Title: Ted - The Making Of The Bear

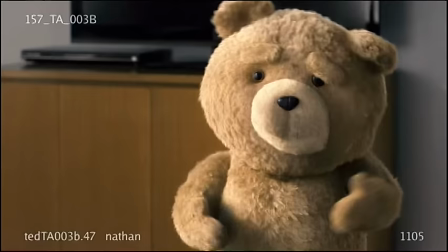[20:58]
The main thing Seth made clear from the beginning was he wanted this character to be real.
I'm a little fucked up.
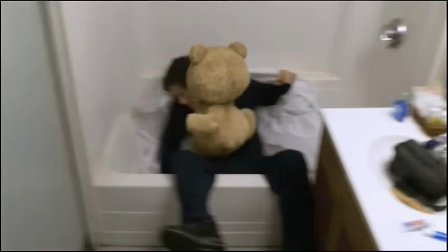[21:04]
He didn't want it to be an animated character, so he didn't want overarching gestures and heavy overlap and stuff you see in an animated movie.
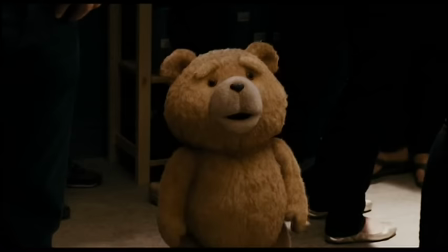[21:11]
He wanted people to walk out of theater going, that Ted was funny, not that Ted was a great animated character.
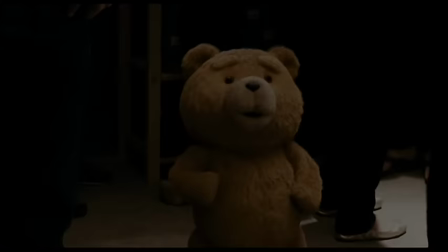[21:19] He acknowledged it.
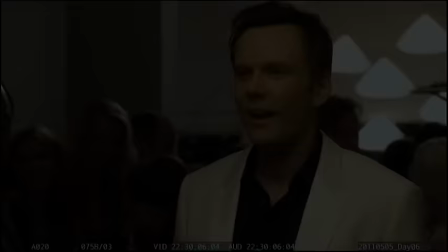Hey, you squirt, how you doing? Where's your bunny rabbit? It's a bear. It's a bear.
It just makes me giggle, because I heard it like this. It's a bear.
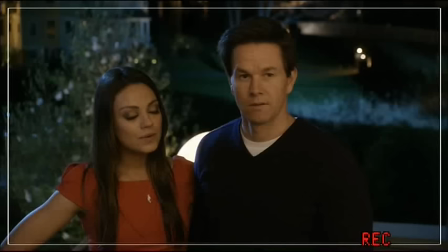[21:41]
Now, I know he didn't say it this way, and I'm sure his face didn't contore, but that is how I saw it in my head.
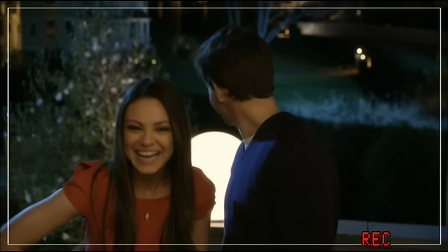[21:46] Where's your bunny rabbit? He's a bear. Ha, got it.
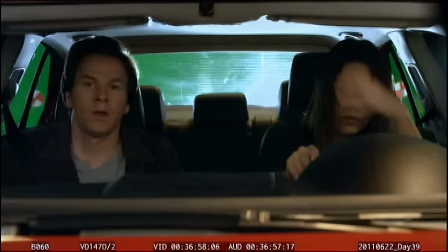[21:53] He's a bear.
And then we were shooting the car thing.
Come on, hurry, quick.
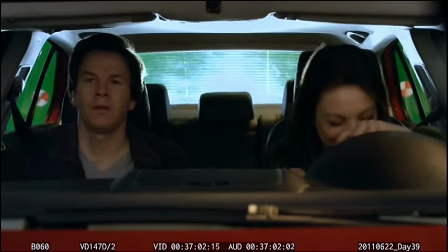[21:58] That's my teddy bear. Go. What's so fucking funny?
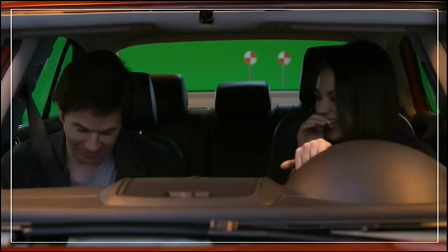[22:03] This is serious. You want me to say it real fast ten times? Teddy bear!
He calls 911 and he goes, 911, I need the police.
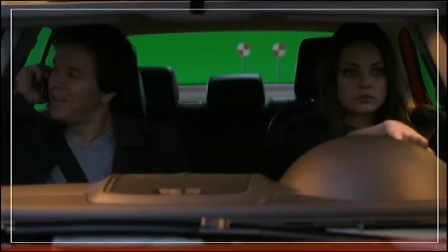[22:13]
This man stole my teddy bear.
Hello, 911? Yeah, I need the police right away.
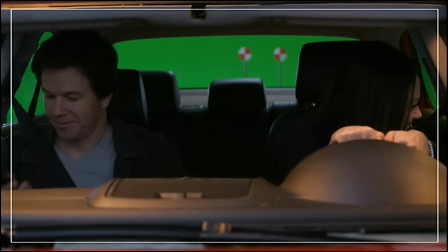[22:21] This guy took my teddy bear. Hello?
I lost my shit for ten minutes.
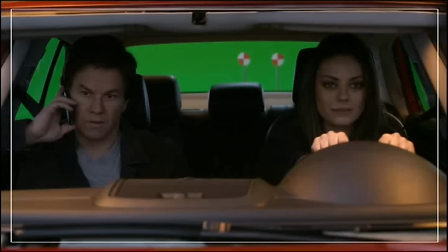[22:27]
I could not keep it together.
911?
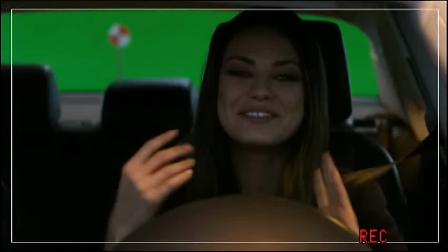[22:33] I need the police right away. Yeah, this guy took my teddy bear.
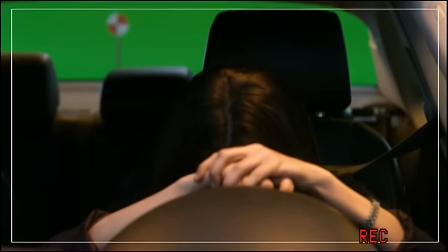[22:39] Hello? My teddy bear is a real fucking bear. Teddy the talking bear?
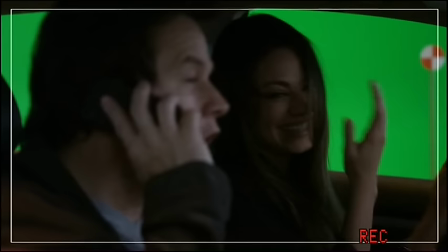[22:44] You never heard of him? He's fucking famous. Hello?
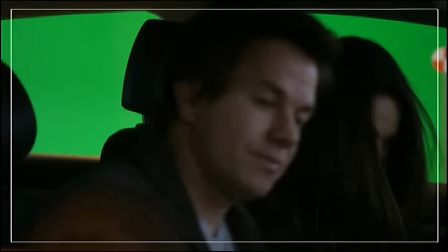[22:52] What's up? Can we get out there? All right, good. Yeah, laugh at me when I'm fucking acting.
No more than that. I don't think I've ever seen a set where people are laughing as much as on this movie.
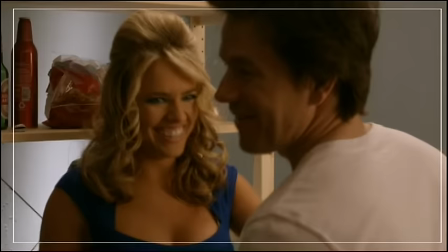[23:04] There's probably continents we haven't even discovered yet. I'm just saying that we just trust Randolph.
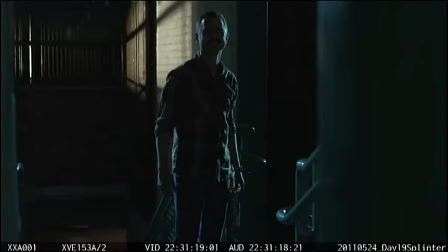[23:12] It's great. It's really great, folks.
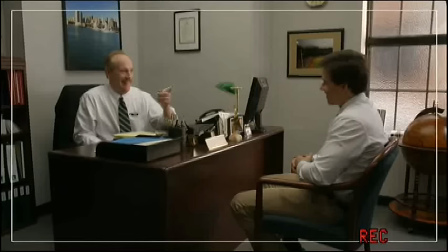[23:19]
It was just very easygoing. Everybody was enjoying themselves. It's all good.
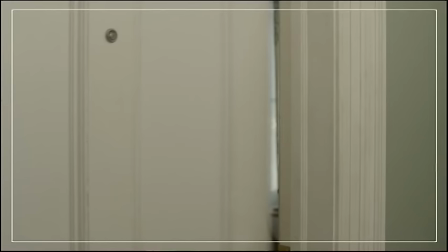[23:26]
I mean, I think everyone's having fun. I know I am.
Reversing! Reversing!
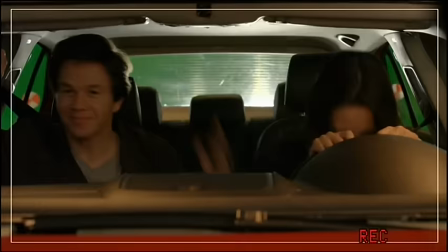[23:35] Go, go, go! Step on it! What the fuck was that?
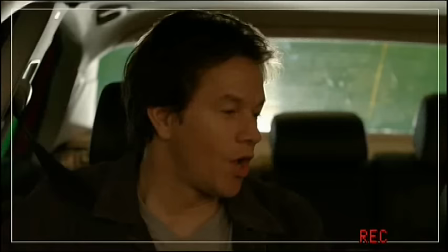[23:41] She's crazy. That was terrifying. Go.
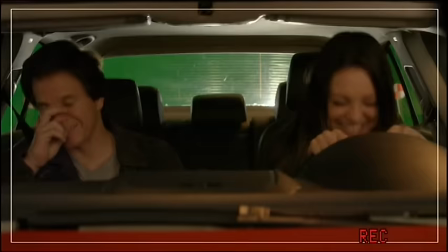[23:45] I'm ready. Go. What?
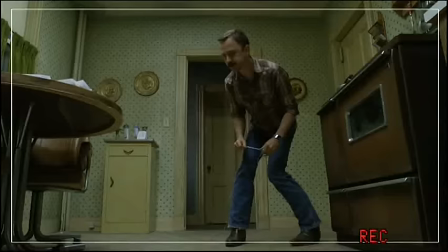[23:52]
It's hysterical. I mean, we laugh every day on this movie, and keeping that environment kind of fresh and upbeat. So the primary issue is what's funny, what's fun for the actors, what's fun for Seth.
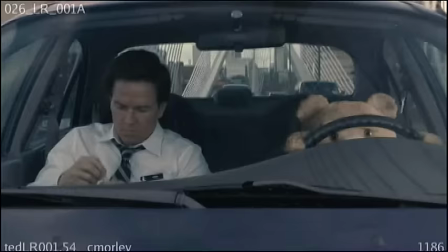[24:03] Back off, Chaz Bono!
It was an unbelievable achievement, and when I've wound up with a product that is exactly the way I pictured my head right down to the last detail. Seth's always been very specific. He has a specific cadence to how he wants things. I do think it very much has his voice.
Tammy Lynn's gonna make some I.C. Cola from scratch.
It definitely has some trademark Seth MacFarlane humor there.
My God, America is imploding.
He's just such a nice, warm guy.
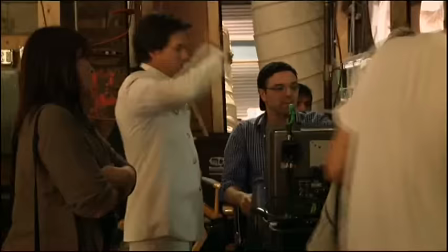[24:29]
As funny as any human being I've ever met in my life, but he's just really cool and easy to work with. With this movie, every frame is exactly the way it was supposed to look. You know, and it wasn't hell getting there, either. It was a very... it was a fun process.